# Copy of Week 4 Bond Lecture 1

Binder's trajectory of movement from West Coast America in the 1940s to New York in the 1950s to swinging London in the 1960s is paralleled by a number of other influential designers of the time such as Pablo Ferro. And we can see in this there's an historical indication of the shifting nexus of design innovation from LA to New York to London.
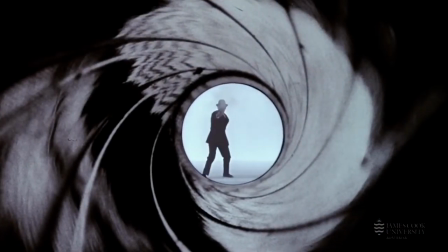(4:31)
The classic gun barrel opening that precedes the traditional pre-credit opening sequences in every 007 film was initially created by Binder for the opening to Dr No.
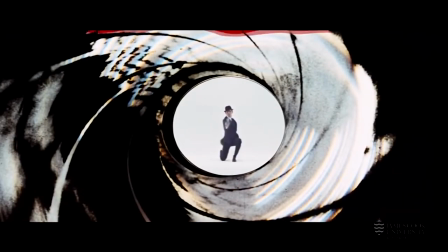(4:41)
Gunshots which are fired across the screen transform onto the barrel of a gun that follows the motion of the silhouetted figure of Bond.
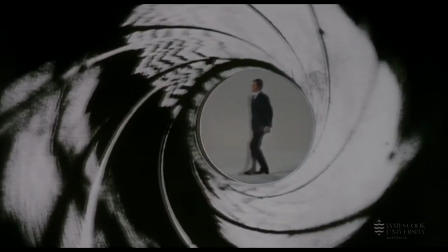(4:48)
The figure turns towards the camera and fires and as a red blood-like kind of substance
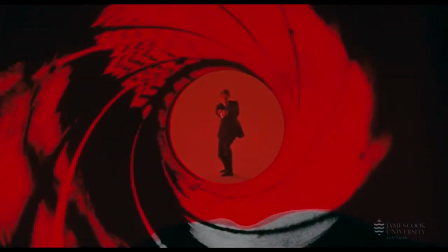(4:52)
flows down from the top of the screen the gun barrel becomes reduced to a white dot.
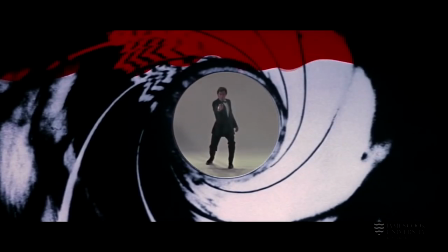(4:57)
Binder achieved this effect by actually photographing through the barrel of a 38 revolver and this much
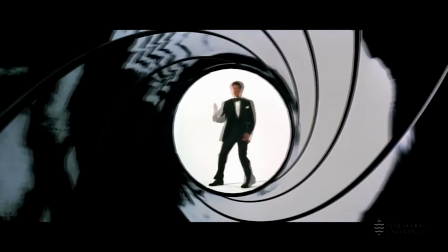(5:03)
imitated and parodied sequence is a trademark of the 007 series and still used extensively throughout its promotion.
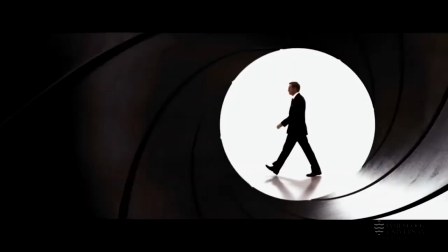(5:11)
Each actor who plays Bond has their own interpretation of the famous gun barrel walk-on. For Binder's first title sequence for Bond, the idea of using graphic dots to represent the barrel of a gun famously came from Binder
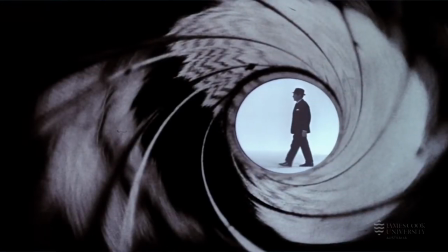(5:23)
assembling a presentation using white price tag stickers only minutes before meeting with the producers.
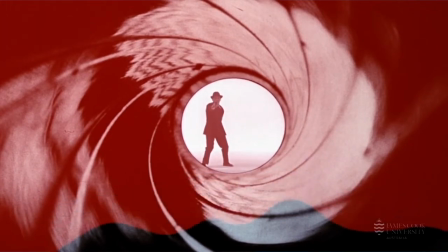(5:29)
Binder says it was something that he did just in a hurry, off the cuff, and he just happened to have these little white price tag stickers and thought he could use them as gunshots across the screen.
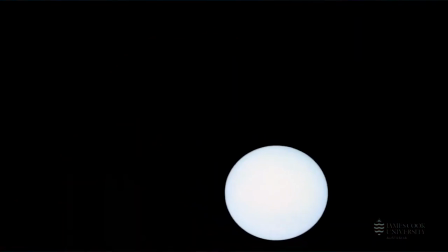(5:38)
James Bond walks through, fires, the blood comes down on the screen.
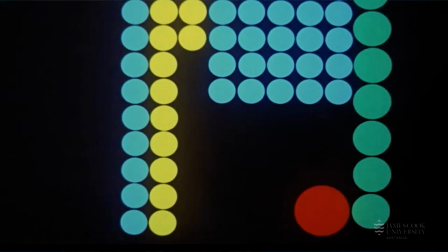(5:41)
What began as a short vignette that was just meant to introduce the Bond character was then expanded into a full title sequence.
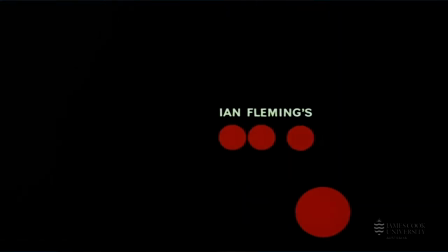(5:48)
All of the elements were shot on black and white film and the negatives were then hand coloured and re-photographed along with the title plates to create the final composite, with Binder's stickers, these little white price tag stickers, becoming the centrepiece of one of the most beloved and best-known title sequences in film history,
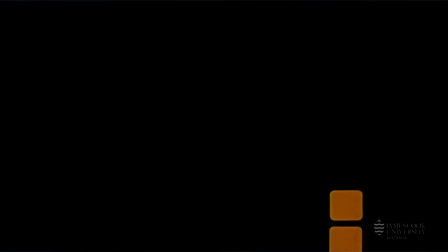(6:05)
and while the dots can be appreciated as a purely visceral design statement, their connection to the barrel sequence endows them with greater meaning,
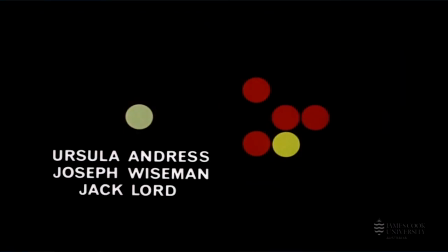(6:14)
each dot in the Doctor No title sequence becoming a bullet either intended for or delivered by 007.
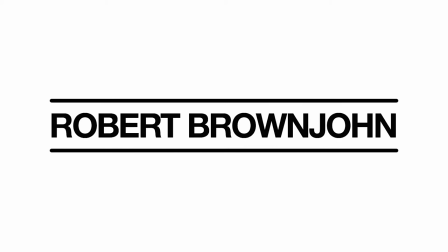(6:21)
Robert Brown John took over title duties on the next two Bond films from Russia with Love in 1963 and Goldfinger in 1964.
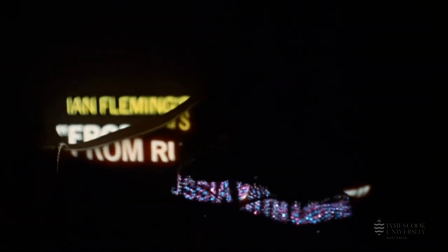(6:28)
We're looking at from Russia with Love. Like Binder, Brown John was an American migrant to London in the early 1960s.
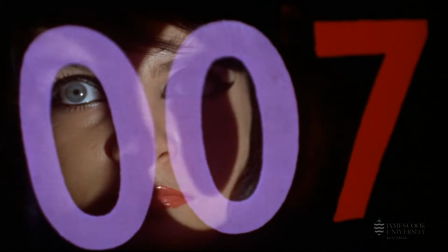(6:35)
Brown John, like Saul Bass, was a student of the Bauhaus luminaries but he trained directly with Luslow Mohlin-Nahy
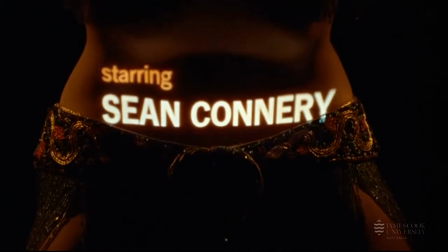(6:42)
at the Institute of Design in Chicago where he was studying in the 1940s.
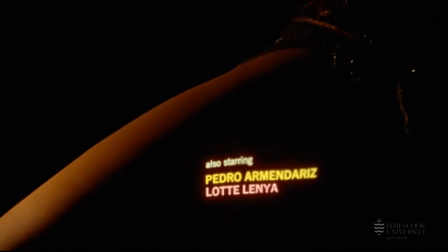(6:48)
A long time advocate and practitioner of experimental typography, Brown John believed that thoughtful and provocative type compositions could resound as well as any image or work of art. In From Russia With Love, Brown John projects the film titles directly onto the body of a backlit belly dancer. The title cards themselves are static, inheriting their motion from the gyrations of the dancer. Brown John said his inspiration for the sequence came from watching students walk across the path of a projector during a lecture that he gave.
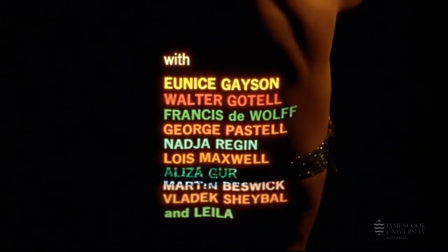(7:18)
Brown John, who hated storyboards and scripts,
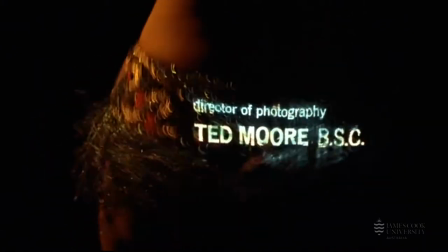(7:22)
pitched the concept to the producers by taking off his own shirt and standing in front of a slide projector and he said it'll be just like this except we'll use a pretty girl.
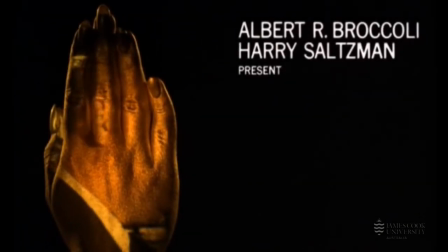(7:30)
In Goldfinger from 1964, Brown John further evolved his techniques,
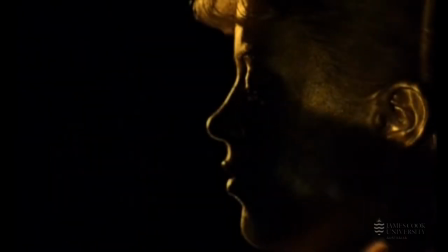(7:35)
this time projecting footage from the film directly onto actress Margaret Nolan who was painted gold from head to toe.
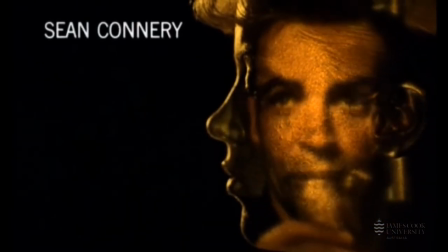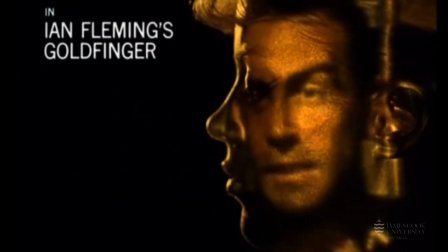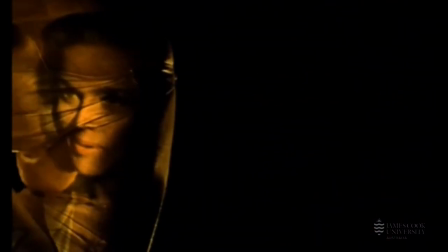(7:52)
Brown John's projected film is matched to the curves of the actress Nolan.
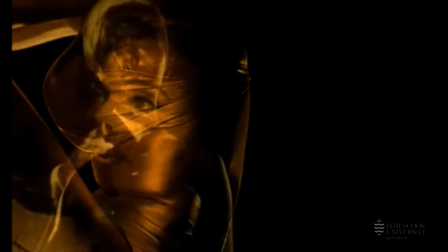(7:56)
Brown John's using the female form as a double landscape on which to graft and recontextualize the projected images.